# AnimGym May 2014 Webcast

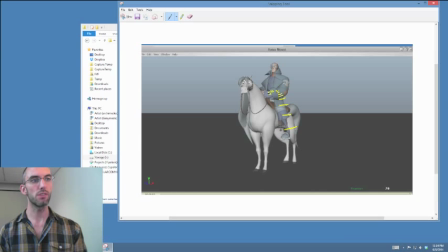And then it's very even but slow all the way down. It seems like two different, well, you don't continue the whole bouncing ball sort of idea, you know, thrusting up and then plopping down onto the a saddle that you started.
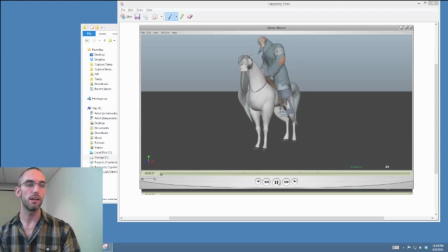I love the beginning for timing and sort of like the weight of that thing. I think it would be strongest if you went with that. So let's talk about how to finish this thing.
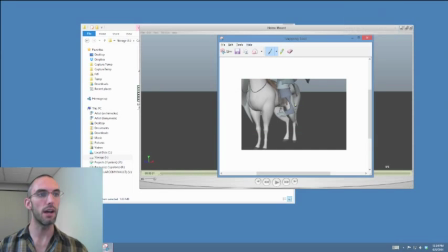One thing that you would start with is this foot would have to be a lot like more loosey-goosey in that stirrup. Okay, so don't think of this as like an anchor point or like a hard step that he's like nailed to.
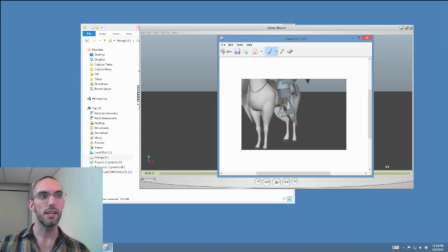Think of it as he pushes off of this hard, but as his foot is, you know, his knee is bent and whatever, and he pushes off. But then once his butt, you know, goes past, it sort of almost pulls his foot, right?
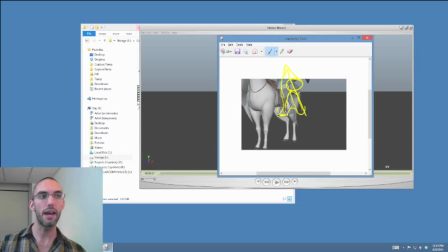And so you can stretch that leg out, and that foot will actually, you know, kind of go like this. Let me clean it up a little bit. You can stretch that leg out, right? And that foot will actually stretch out.
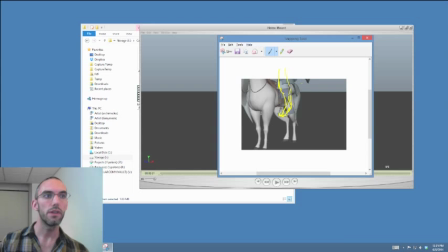It'll just be the toe, you know, resting in that stirrup, right?
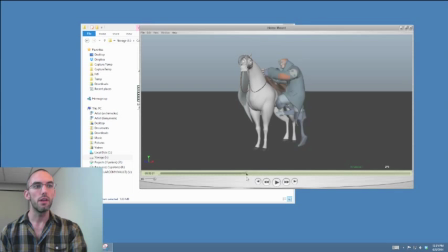You see how if you have him sort of like launch up here and sort of rotate in that, it's really not as interesting a body dynamic, at least for me. I like the idea of him pushing up and then having all that kind of air time to
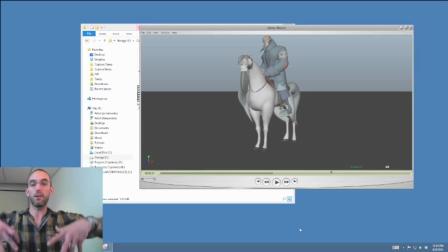rotate his body and like really feel like his weight like kind of come to that stop, and then he kind of like settles, flops into that saddle. Okay, very stiff in the spine, very stiff in the spine.
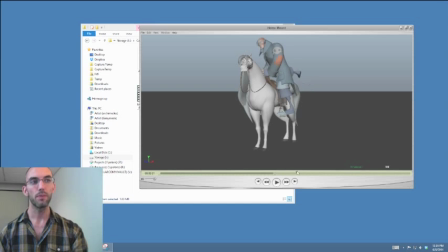Work with the root. Okay, this what it looks like though is this. It looks like you've animated the root. If this was my workflow, where I would be working next is breaking up the spine a lot. I would go way overboard.
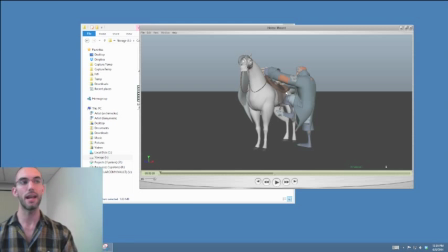Over animate on the overlap on a body dynamic, a body mechanics shot like this. Over animate the overlap on the spine, because it really is a knob that you can use to kind of control his body control.
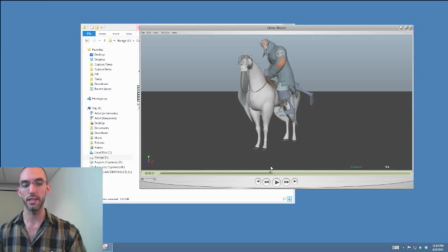How much he is able to kind of like wield his body, wield his strength, and
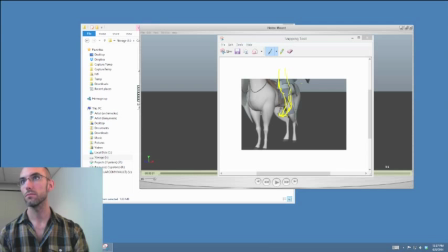be in control of what he's doing. Okay, let me make sure I'm still streaming here. Yep, looks good. I have to check every once in a while because I've had a few streaming issues.
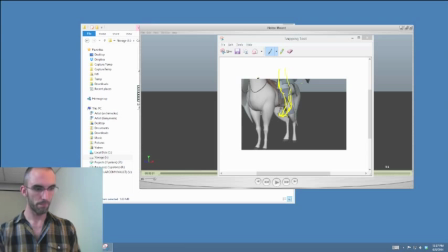One second. Okay.
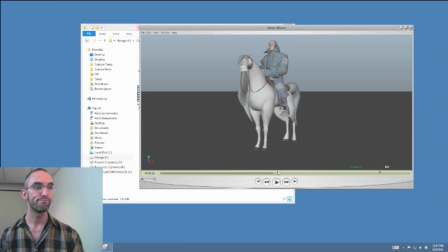And then the last thing I would say is that leg, it really kind of like goes up and kind of like, okay guys, I'll see you later.
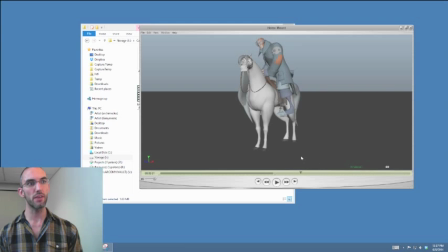And it almost feels like, because it disappears like behind the silhouette, that like we know because of what happens behind the horse that like he's on the saddle now. But I would consider making that leg move a little bit faster so that we catch a glimpse of it on the other side.
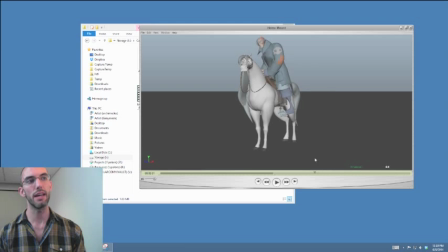Even more than that, I don't think that's enough of seeing that leg to not make it feel like it just disappears. Okay, so that's a little bit of a silhouette problem. Okay, cool, my friend. Thanks for being in the AnimGym this month. I want to see much more of your work here.
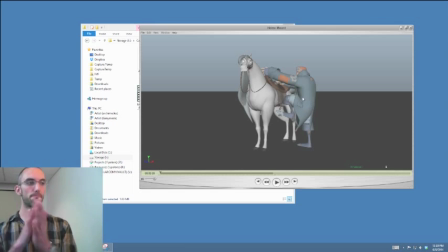I hope we see you again next month. So thanks a lot. Let's give him a round of applause. Thank you, Dar.
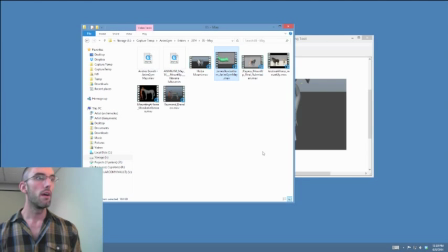Thank you much, Lee. Mr. Robot Ham, James in full effect.
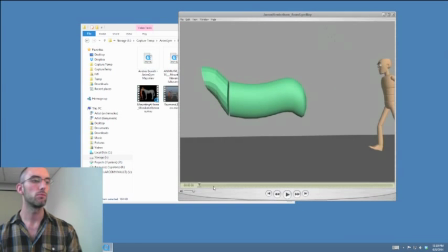Oh, cute. Okay, great. Yeah, I love this. I think the arc is a little shallow on his mount here.
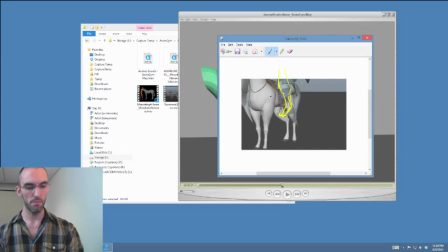What I mean by that is,
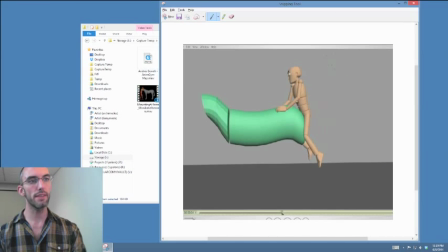I would look at this dynamic of the of sort of like the pendulum, like the reverse pendulum that his arms create. Meaning when he's down here and his arms are outstretched,
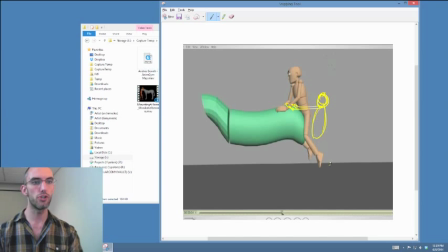if it creates a dynamic where his jumping is the majority of the momentum and his arms are sort of almost steering him, they're doing a little bit of the work, but they're also kind of steering him,
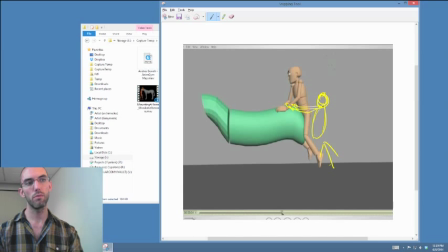then if you go from a little bit of a bent elbow that you have right now to a little bit of a straighter elbow as he goes over, then this will be a point of contact, and then this distance will stay the same,
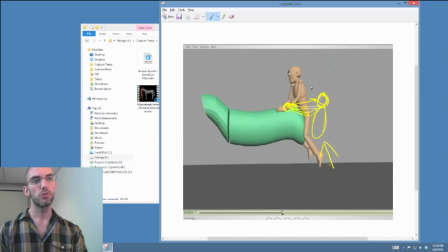and what we'll be able to see is sort of it rotate over, so I can't do this, I gotta do this on my Cintiq. Hold on.
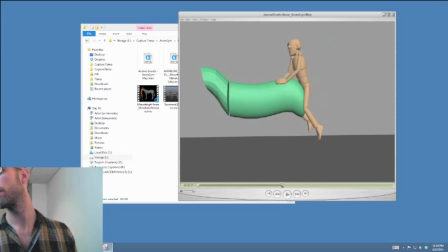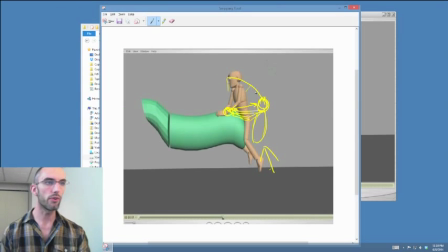Like that. It'll rotate over and keep this distance. And then when it kind of releases at the top of this like pendulum swing,
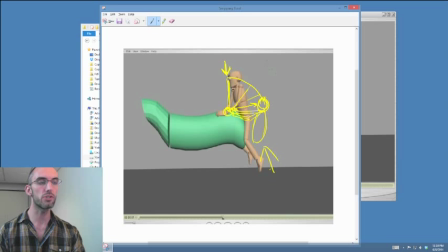that'll be super clear because the arms will go from a little bit straighter to right here, they'll go to bent, and his hips will kind of plop, you know, and bounce kind of where you have them happening already.
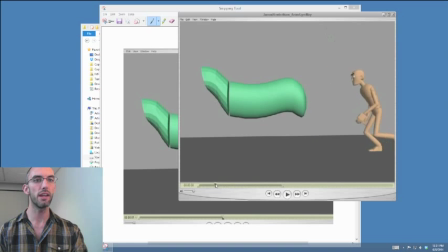So I guess that was just a very long-winded way of saying, well, you really cheated the arm length, didn't you? Maybe not. I don't know why, but that background arm especially looks super long.
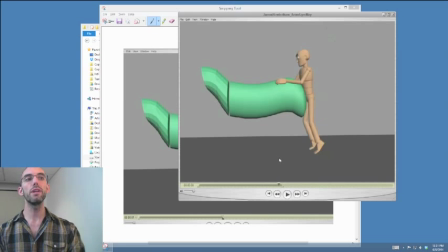Maybe it's not. Anyway, that's just a long-winded way of saying that having him jump and then the arms never really go straight until that very last moment is
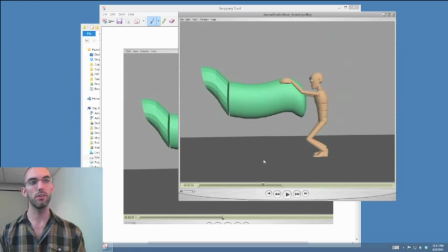dictating to the eye that it's primarily the arms that are taking over, like from like this moment until like this moment. He's really lifting himself with his arms, whereas I think it's more realistic
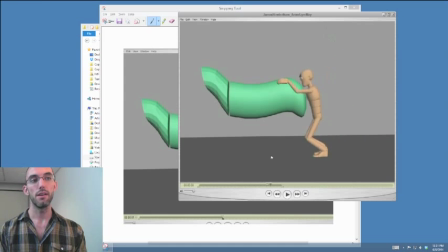and stronger animation to have that jump pretty much do it all, and he continues the work of his legs by almost setting up this like,
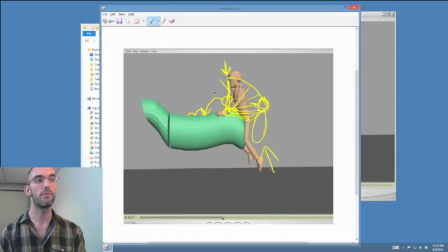you know, tipping totem kind of effect here at the top, and then the rest is great.
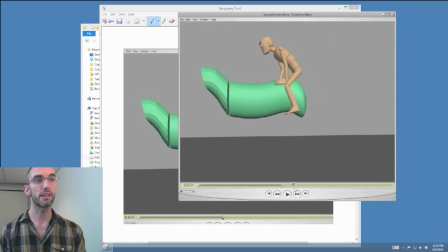I like how his arms kind of get cleared away by his legs.